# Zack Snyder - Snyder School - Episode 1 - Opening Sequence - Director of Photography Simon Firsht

Because the image is meant to come in such dark contrast to what they're doing now that's why like we felt like soccer mom is
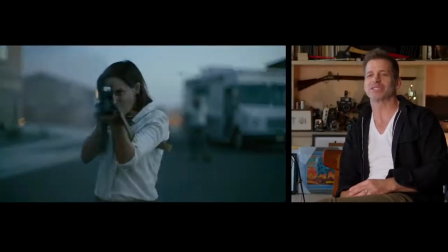just that speaks for itself really the the idea is that these guys aren't special forces they're not like you know i'm dark ops so i'm gonna go in and
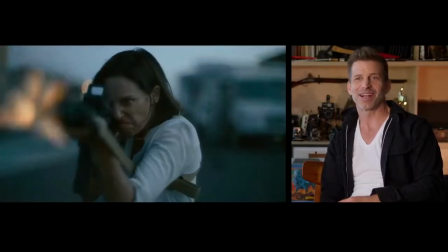kill some zombies no i'm i was like a soccer mom that like over the course of sort of immersing myself in this world i became this other thing and then we go to the wall and then you know You know,
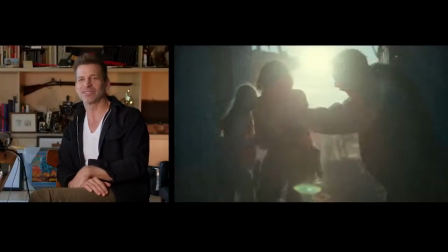soccer mom makes it, you know, here to the last, to the opening,
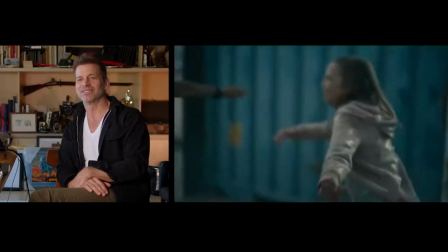and then just gets finally caught, you know, and her daughter won't leave her.
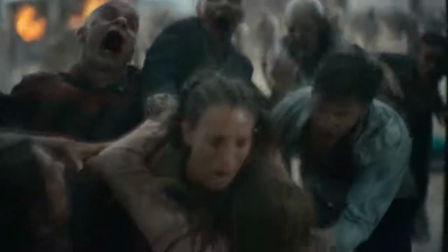I love the expectation that the audience has that the little girl is going to make it, and that it won't all be for naught, and that, you know, when she doesn't, you know, there's this little bit of like, oh, okay, okay, I see, I see what kind of movie I'm in now.
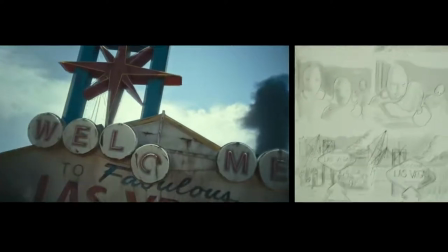And then we do the big, you know, the camera drives up over the wall, and we reveal all the zombies down below. And then we do this really tricky thing where when the camera tilts up into the sky, it's the same sky.
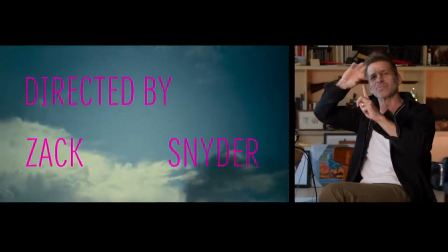And one of the black clouds is actually just the smoke that's coming out of the chimney of the lucky boy. For me, the script is a guideline, and then when I draw it, it really is, that's what I'm going to film.
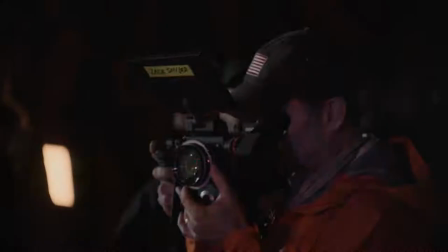On the day when we shoot, this is pretty much a handheld movie, you know, super organic feeling, you know. And it's not that we don't, you know, that on the day or we see something that we can change things, because we can.
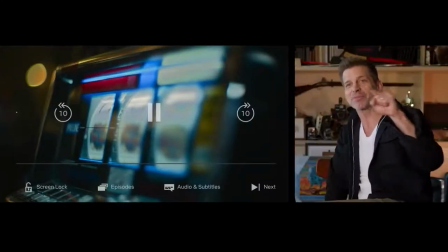This is a good example, if you pause it there. Now, originally, when he hits his jackpot, it said Army of the Dead on the three.
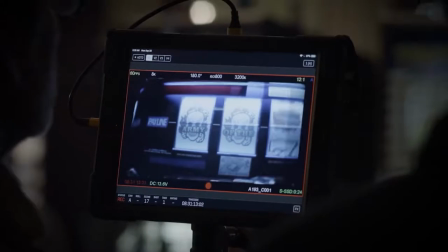That was where the title of the movie came. But it just, I guess for me, in sort of the rhythm, it just came in slightly the wrong spot. And that's one of those things that you design. That's a hard design. That is to say that we're shooting the title of the movie, which happens legally in the breakdown of the title sequence. And so it created a weird rhythm for me. I was constantly kind of looking at some of the shots we had made from the title sequence after we had made them and kind of playing with putting,
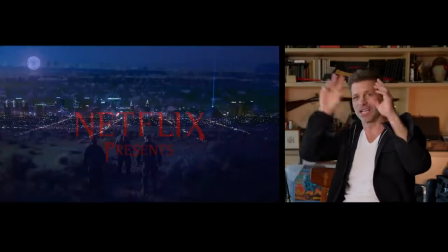you know, a different font, but different type and different sort of sizing and stuff. Messed around with. And then I was like, you know what, maybe it's cooler if we just put it over them just mauling the guy.
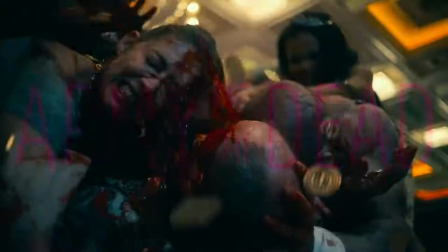And I also was really in love with the new font because I just thought it was ironic to have this pink font with this subject matter.
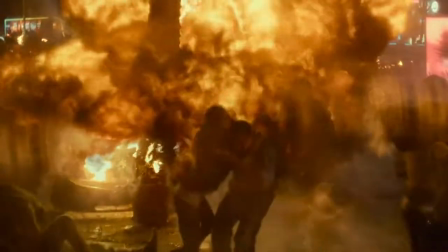You know, the dead are walking around. You don't think pink normally, but I thought it was cool. And for instance, our actor who was gonna play Liberace, I didn't know we would record him.
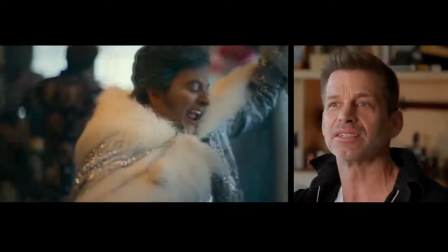Like, he just happened to be an amazing Liberace. In between takes, he was messing around playing and doing his thing, and I was like, oh my God, we should film this, you know? And so those are the kind of things that you're like, okay, well, you have to be nimble enough Not to let your storyboards stop you from, you know, finding something cool on the day as well.
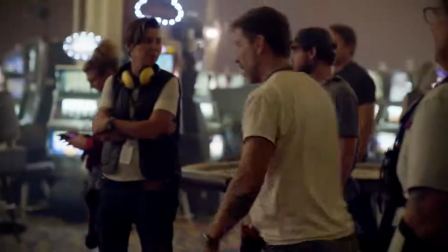So the sprinter gets the tables, and then, oh shit, behind him.
If you've decided to make the title sequence for your film, and you've figured out all the whys of it, like, I want to do it because it's going to help the audience get into the world.
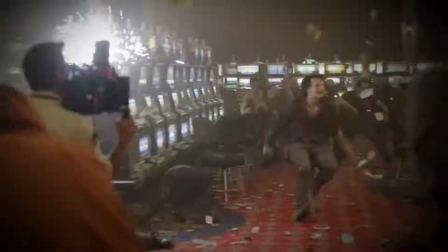I like the idea of some sort of tonal visual. It's going to help people understand what my take is on the movie, you the director. then I think the title sequences can be a really useful tool. So if you've worked all that out, then you find yourself back at, and is it going to be musical? Is it going to have a musical element? Is it going to be score? Is it going to be dry? Is it going to have a needle drop? Are you going to create a song like we kind of did a cover? Those are other questions that you have to figure out.